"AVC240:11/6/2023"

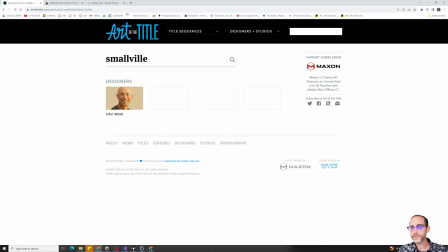(31:16)
What is something that we could do that
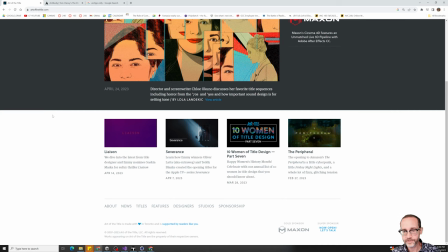(31:24)
looks at the
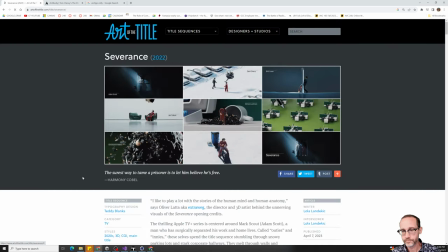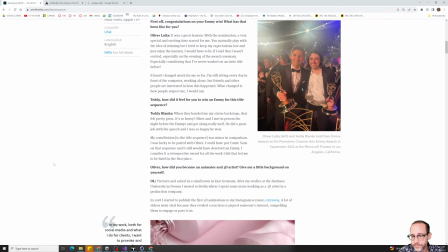(31:31)
message and underlying themes of the show and builds off of that?
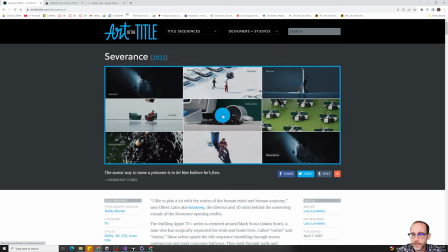(31:38)
This one's particularly good. The severance, right?
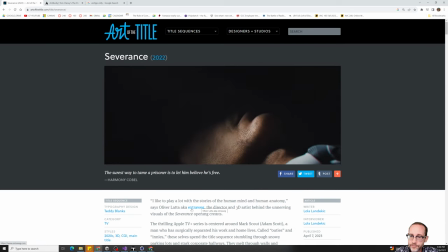(31:42)
So about being trapped in a,
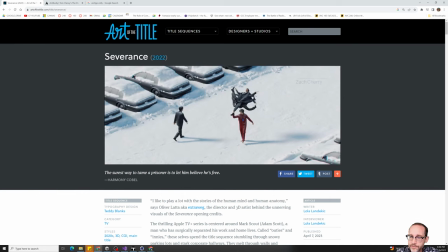(31:49)
corporate-ish sort of job. And part of what makes this work is, some of these strange applications of animation to
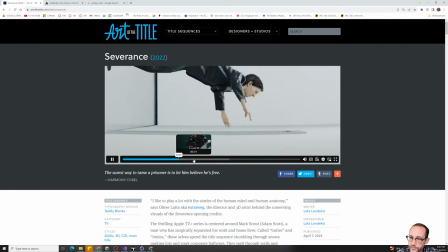(32:01)
some of the characters. The character is not designed to be photorealistic here, so they're going for like a very specific kind of NPR rendering.
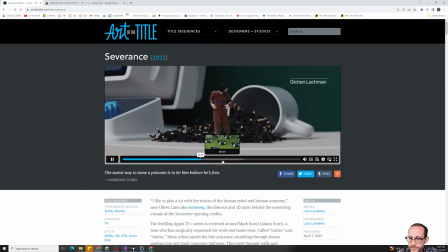(32:14)
And a lot of deformation of the body.
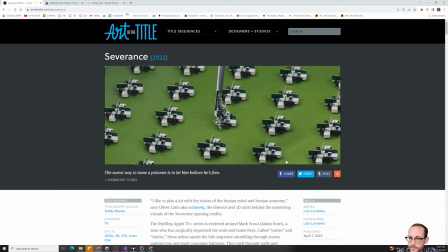(32:19)
Part of what makes this look experimental is the isometric long lens.
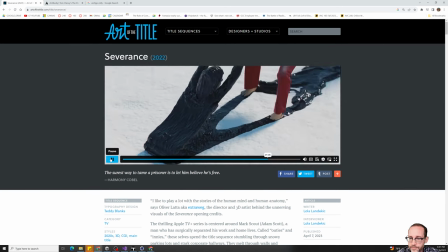(32:28)
Makes a lot of these scenes look and seem toy-like.
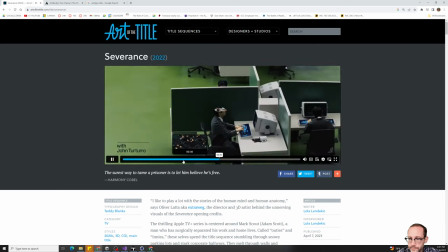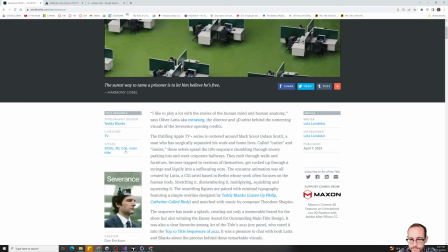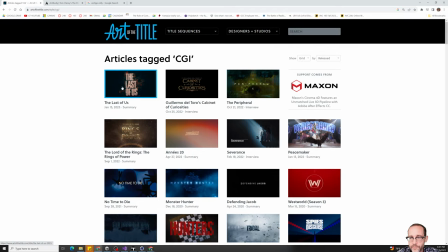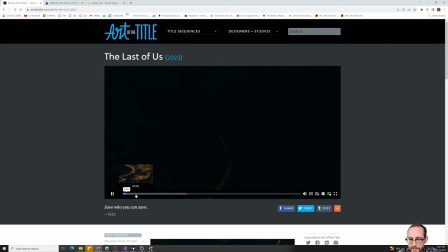(32:49)
This, you know, had a lot of procedural animation in it.
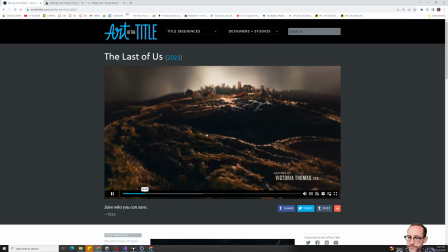(32:54)
But the idea of like slowly moving through a scene here is particularly useful.
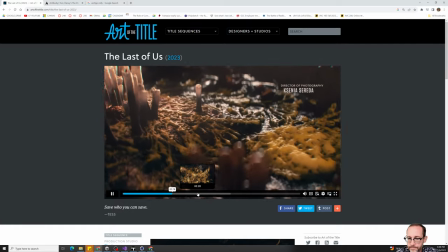(33:06)
Great use of light and composition. I think this is mostly one continuous shot.
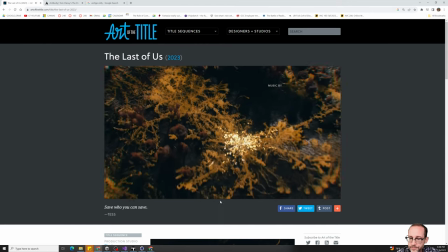(33:11)
I would also discourage you from planning to do that.
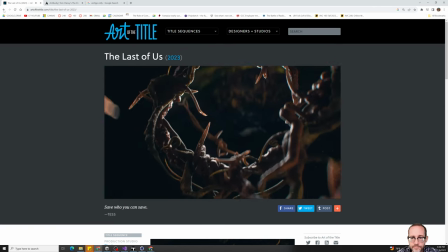(33:16)
We definitely want to cut from transition to transition. Right, so that show, you know, it's about an effective fungus that's
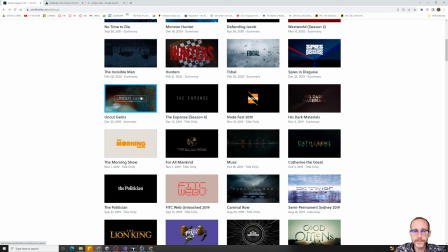(33:30)
causing Armageddon. Uncut gems. This one,
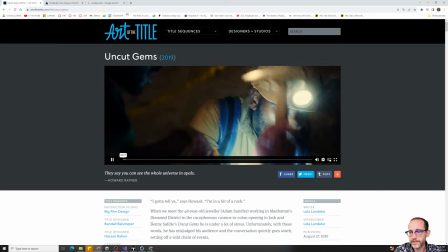(33:38)
man
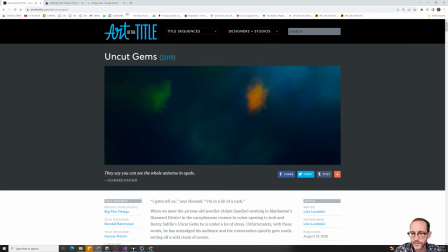(33:43)
gets in, tied up in this scheme surrounding auctioning off rare gemstones.
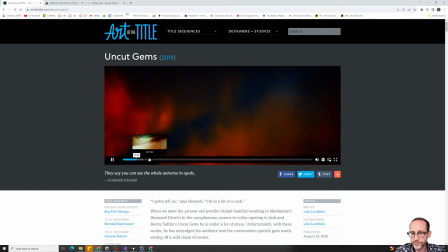(33:51)
But the title sequence here sort of delves into the world of the gem
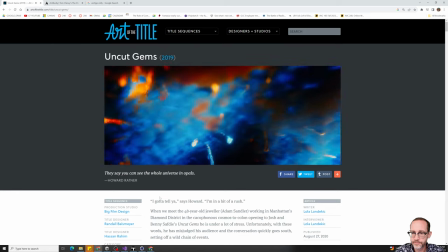(33:59)
in this kind of abstract landscape.
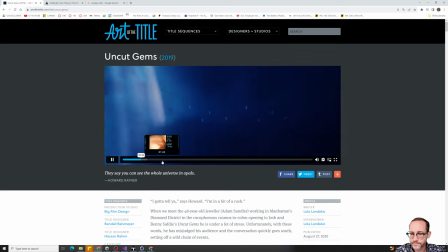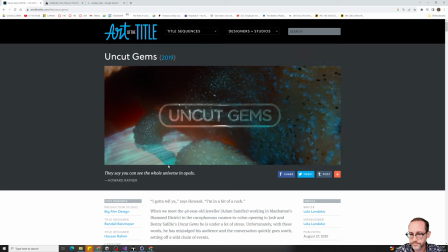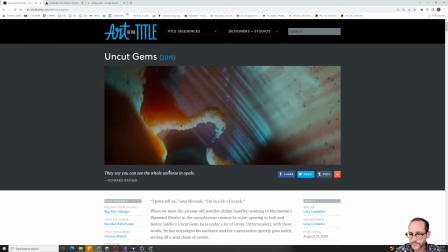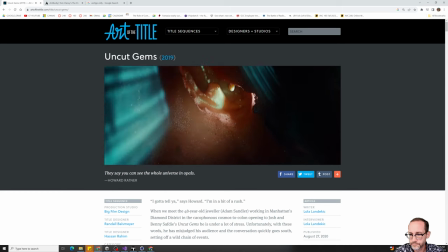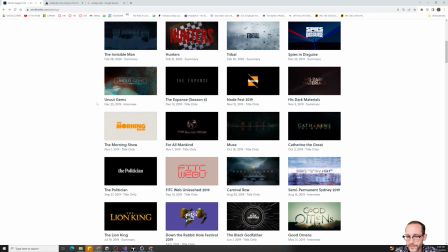(34:25)
Right, you're not really sure, is it the inside of the gem or inside of a person? Really great.
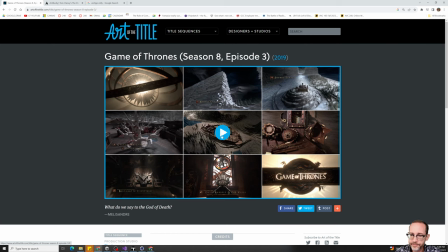(34:34)
The Game of Thrones one, I imagine a lot of you are familiar with. You know, it's exploring like a miniature of Game of Thrones.
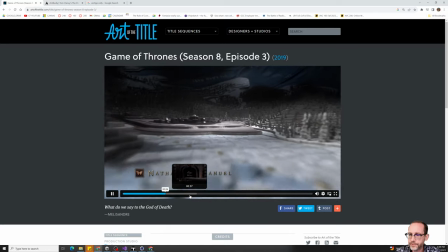(34:46)
A lot of this, I believe we do cut. It's not all one, yeah. It's not all one shot.
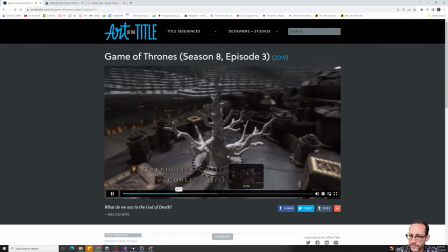(34:52)
Again, using the shallow depth of field. And there's a lot of intricate modeling here, but just thinking about setting
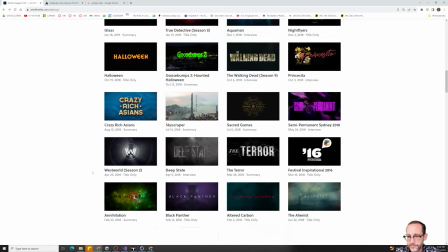(35:02)
something like this up in miniature, you know, the long lens would help to communicate that quite a bit.
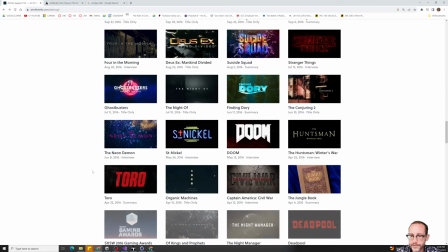(35:10)
There's so much to explore here in terms of looking for interesting styles.